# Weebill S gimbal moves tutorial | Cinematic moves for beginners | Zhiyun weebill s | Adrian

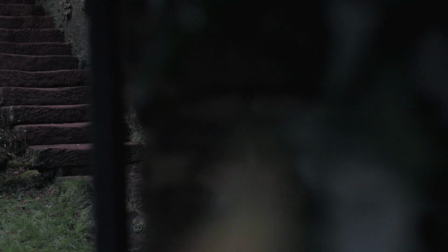492s
And this one's nice as well, where I've come in at an angle to the gate,
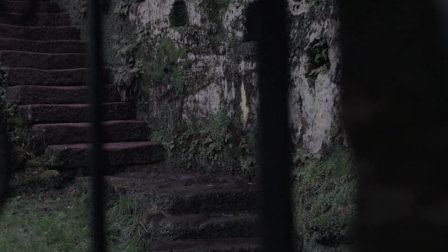497s
and I've had the focus fixed on the steps in the background, so all the foreground is blurred out. We move through that blurred out fence towards the steps. So dolly out, this is where you're going to pull back from the object or walk backwards. And again, if you are walking backwards, do make sure you're being spotted for that. Now, a couple of examples here. In this first one, I had the gimbal in lock mode, and I just pulled away and down from the piece of farm equipment. And the second one, which we covered in the focus as well, that's a manual focus on the berries.
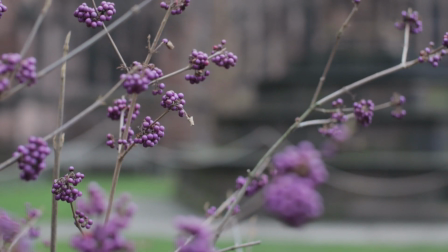533s
Had a very short focal length, so the aperture I think was about 1.8,
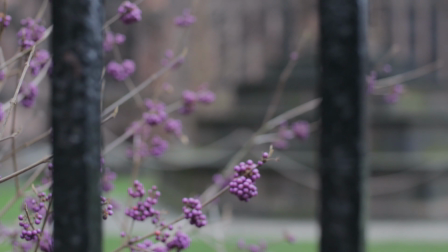538s
and I just pulled back through the fence, and I thought that was quite an interesting effect because the various elements came in and out of focus as you pull back through. Dolly sideways, and there's really, I've found three approaches I use on this.
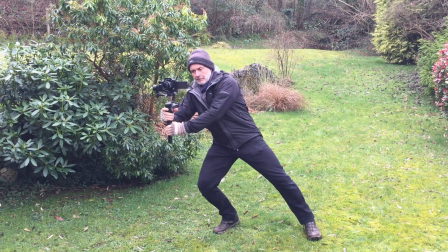552s
One is where I'm stationary and I'm simply moving across in the front of an object, usually with some foreground elements.
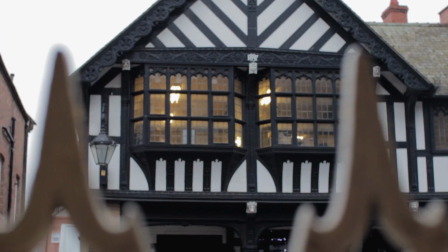559s
For example here, in front of this building, using the railings in the front to create the sense of movement.
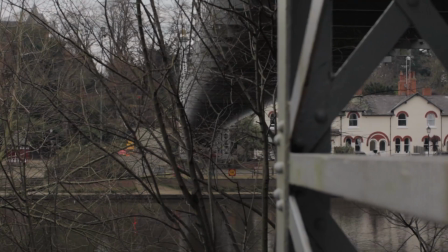565s
Here revealing this bridge. Here revealing this building.
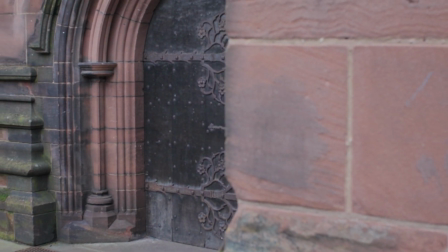573s
Revealing the cathedral, revealing a door. Or revealing the side of the castle through the archway. Alternatively, You can either do this sideways walk,
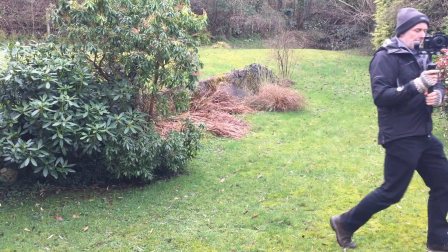586s
or you can walk forwards with the camera pointing sideways like I did across this bridge, and because of the foreground element you get a real sense of speed,
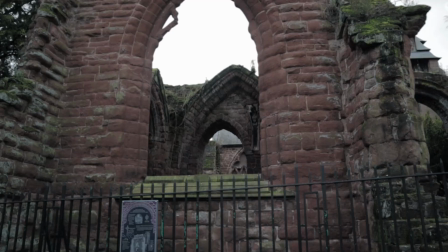594s
and I really wasn't walking that quickly at all. Or walking next to this church ruin, again using the fencing to create the impression of speed.
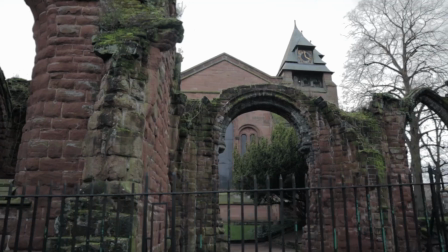603s
Create the impression of movement. And this next one's one of my favourites, which is Orbital, where you're either walking around an object or you're orbiting around an object much closer into it. And I think it creates a really interesting effect, certainly with the background and the foreground elements moving at different speeds. So we'll start off with an underslung one here. It's really simple to do.
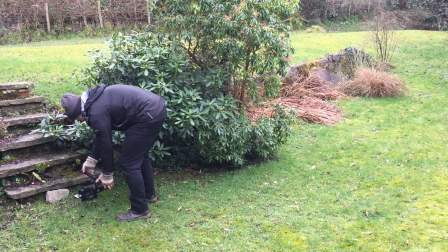625s
The gimbal is in pan follow PF mode for these.
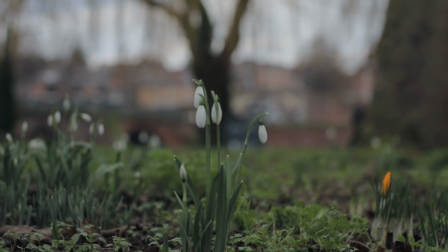629s
So this one is around these snowdrops. You can also put the camera vertically like this,
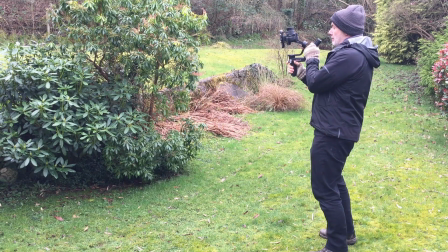636s
and this is the movement you would make, and this is of some gargoyles on Chester Cathedral.
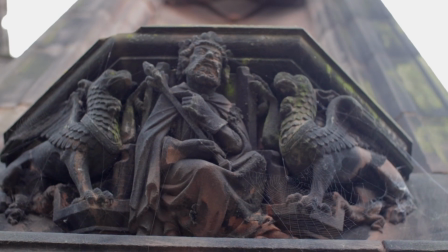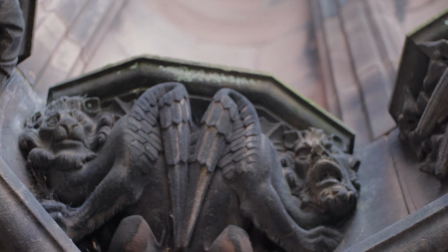Now this one is using this stance.
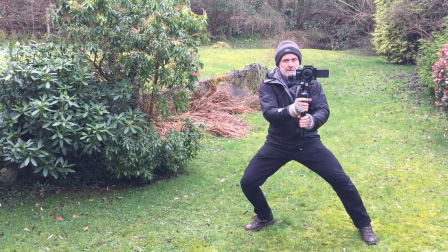656s
I take a very wide stance and move the camera around in front of me, and this allows you to create these kind of shots. Pointing towards the sun works really well with these as well, if it's through the trees and stuff, so you get a really interesting effect with some lens flares,
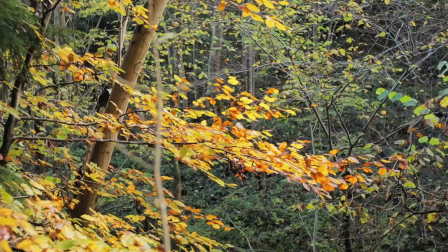673s
or revealing buildings and objects from behind other objects, so as you get around the corner you rotate.
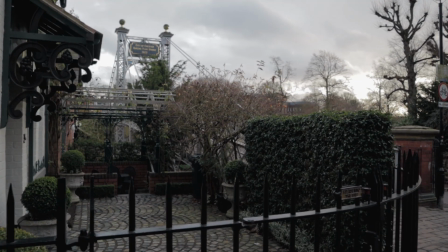679s
And the final one is where you actually orbit around a stationary object with this kind of movement.
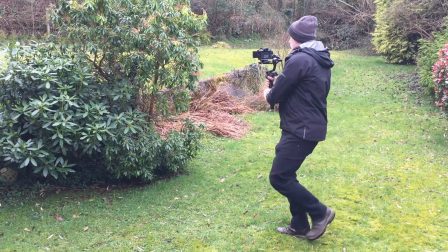686s
Now this next shot, my pal Paul of Paul's Property Lifestyle,
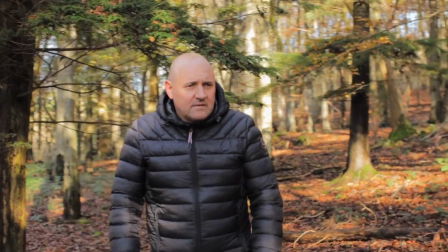690s
I ended up with I had a 50mm lens on this, so I was walking a lot to make this path all the way around him,
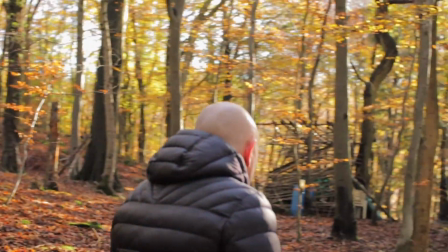697s
but I thought the effect was really, really good. Underslung, we've just shown a couple of examples of the gimbal in underslung mode in this next sequence.
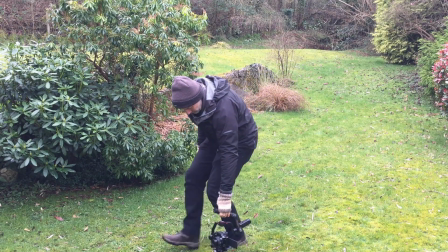706s
In fact, to use underslung you could either have it in lock, if you were simply moving it towards an object or away from, or pan follow, or you could lock it into follow mode.
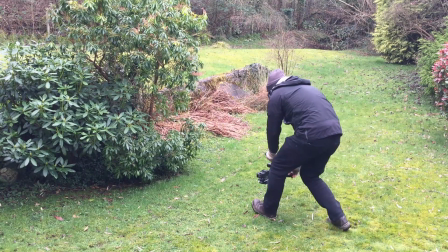717s
For example, on this one where I walked in towards this sculpture and then straight up the side of it, which gives a really interesting and dramatic effect. And on this example, while I'm on it, this first one
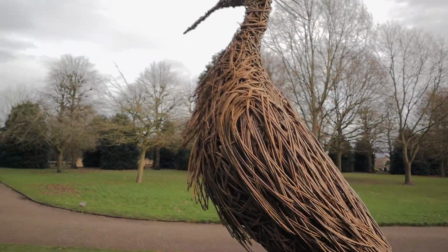732s
I did using the tilt trick, I used tilt on the joystick.